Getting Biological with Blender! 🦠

Hi everyone, today we're going to be taking a look at some old files of mine.
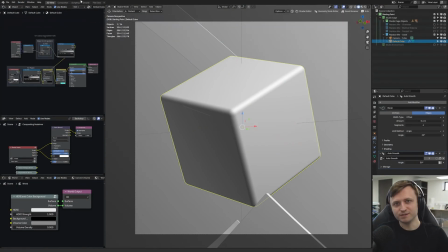Now obviously I did mention recently that I will be starting a biomedical sciences degree later in the year and one of my longer term goals is to, I'll put my face back on for a second, become excellent in biomedical visualization. So just general medical and science visualization, it doesn't have to just be, you know, biologically related. But I love like diagrams and like animated visualizations of really complex things, things that you wouldn't typically be able to see with your naked eye. And I'm not the only one because there's a lot of people in the medical science community Especially in the blender community even that love doing that as well And the funny thing is i've already kind of done this just on a whim even before I was interested in doing a degree While doing tons of blender experiments over the years seemingly just for the fun of it and not for a professional reason I've already given myself
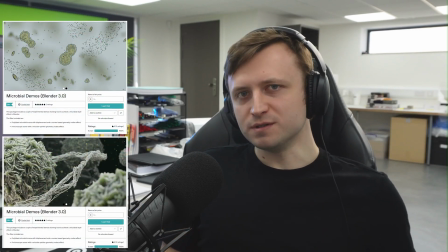the tools to get started and one of those was microbial demos I put it up on gumroad and I think I knew at the time One of the reasons why
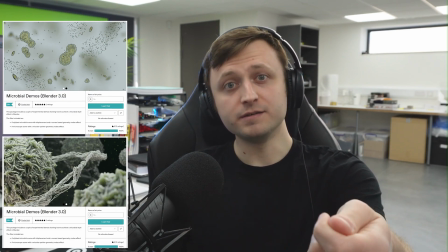I did so many random things was because I was giving gifts to myself in the future in case they ever needed them and it's the same with the recent work as well like Afterglow and all of the material projects. I always made stuff for my future self in case it became relevant and now it has well some of it anyway.
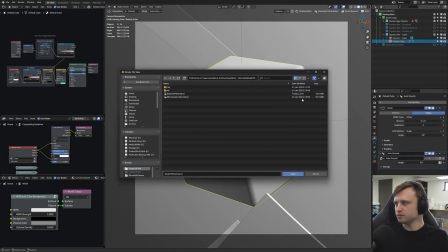So what I know is at some point looks like it was 2022 the beginning I made some biomed viz stuff. One of them was about microscopes and one of them was like imagine you were looking at viral particles.
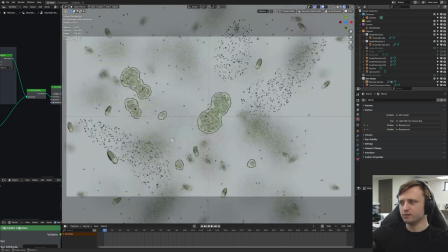Now they were integrating some work I was doing it with the Biogen add-on which yes I know needs an update so they were geometry nodes based so this is
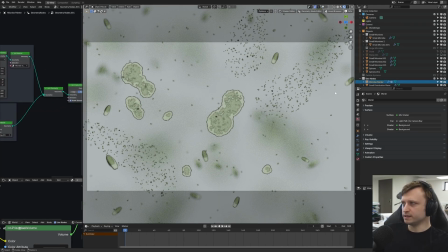the microbial one and the thing about this was if you selected the microbe painter object and again this is available in Gumroad I think it's five dollars in case you wanted to try it out then you would go to weight paint and you can actually paint the presence of microbial things now this isn't
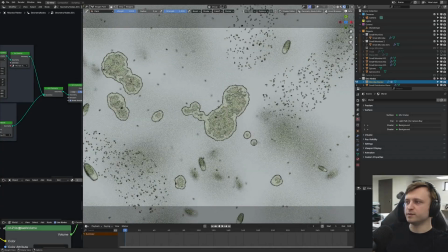based on any real microbe these were all effectively just style experiments and early geometry nodes tests and in this case it was
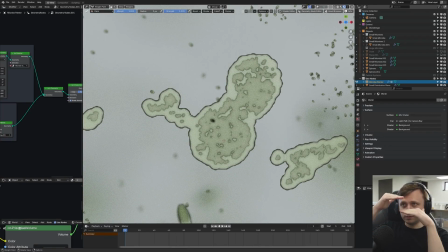like combining voxelization of like different layers of voxels within one object just to see how it would look for this purpose.
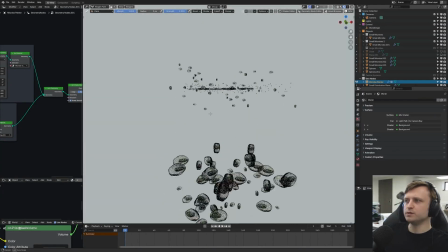And also obviously just kind of making use of depth of field to simulate like the focal plane of a microscope.
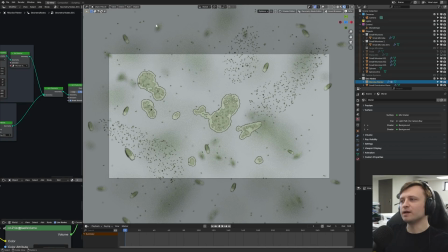And I look back at this now and I think oh wow this is going to be so handy for me. I'm glad I worked on it. But it does also remind me to work on Biogen of course.
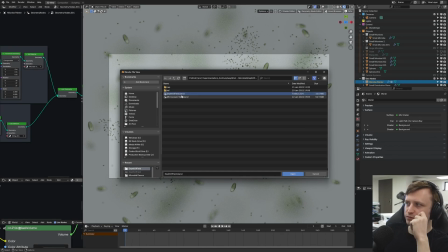But that wasn't the only one. There was one that I've called depth of field but it's got a different name in the gumroad file.
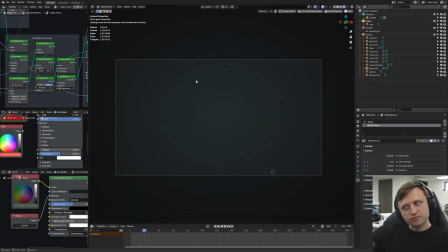Now this was the fun one.
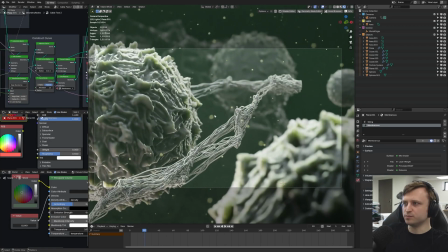I think the online file has a slightly different look to it because this one I think has extra particles and volume stuff going on but it was a kind of animated
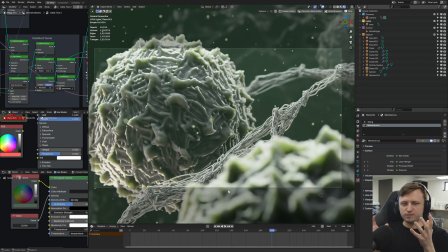you know 3D viz of what a microscopic like I suppose this would be extracellular environment might look like again from absolutely no
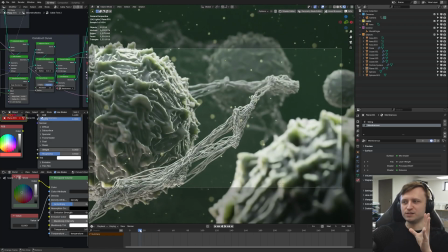understanding whatsoever so this is just what me back then would imagine like the space between cells might be like not because I needed it but just because I thought it would be fun but now it's obviously become hyper relevant again and I believe part of the fun of this was like doing triplanar
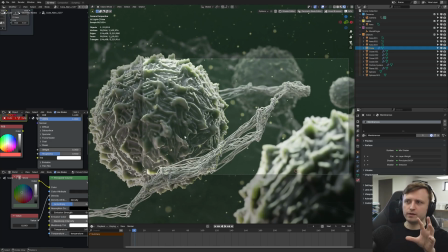scattering for image depth maps so I don't think they needed to be necessarily seamless again I've always been playing around with like non-seamless techniques it's fun looking forward now to hex scatter in this in the shader space but add a scatter map node here for geometry nodes so we could take an
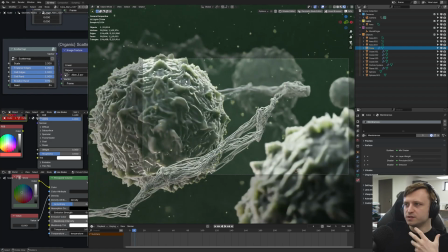image in this case it's called alien underscore free and use it to create variety on a 3d surface which is great for cells right because as far as I know and I will learn more membranes aren't perfectly smooth and they're surrounded by glycoproteins and other types of complex shapes which is more the domain of Brady's molecular nodes.
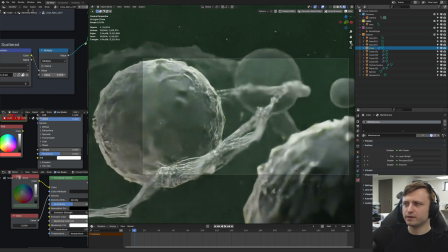Now obviously these are exaggerated for like stylistic effect but now I look at it I think you know what stylistically why would I start from scratch
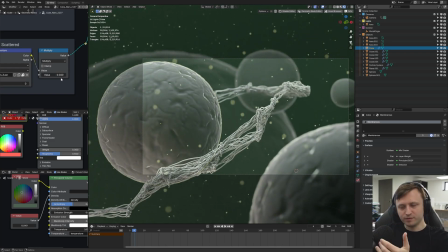again if I wanted to lean slightly more into the realistic environment of visualization in the future when I can just kind of modify what I already have. So the purpose of this video is just to have a look at that because as a starting point.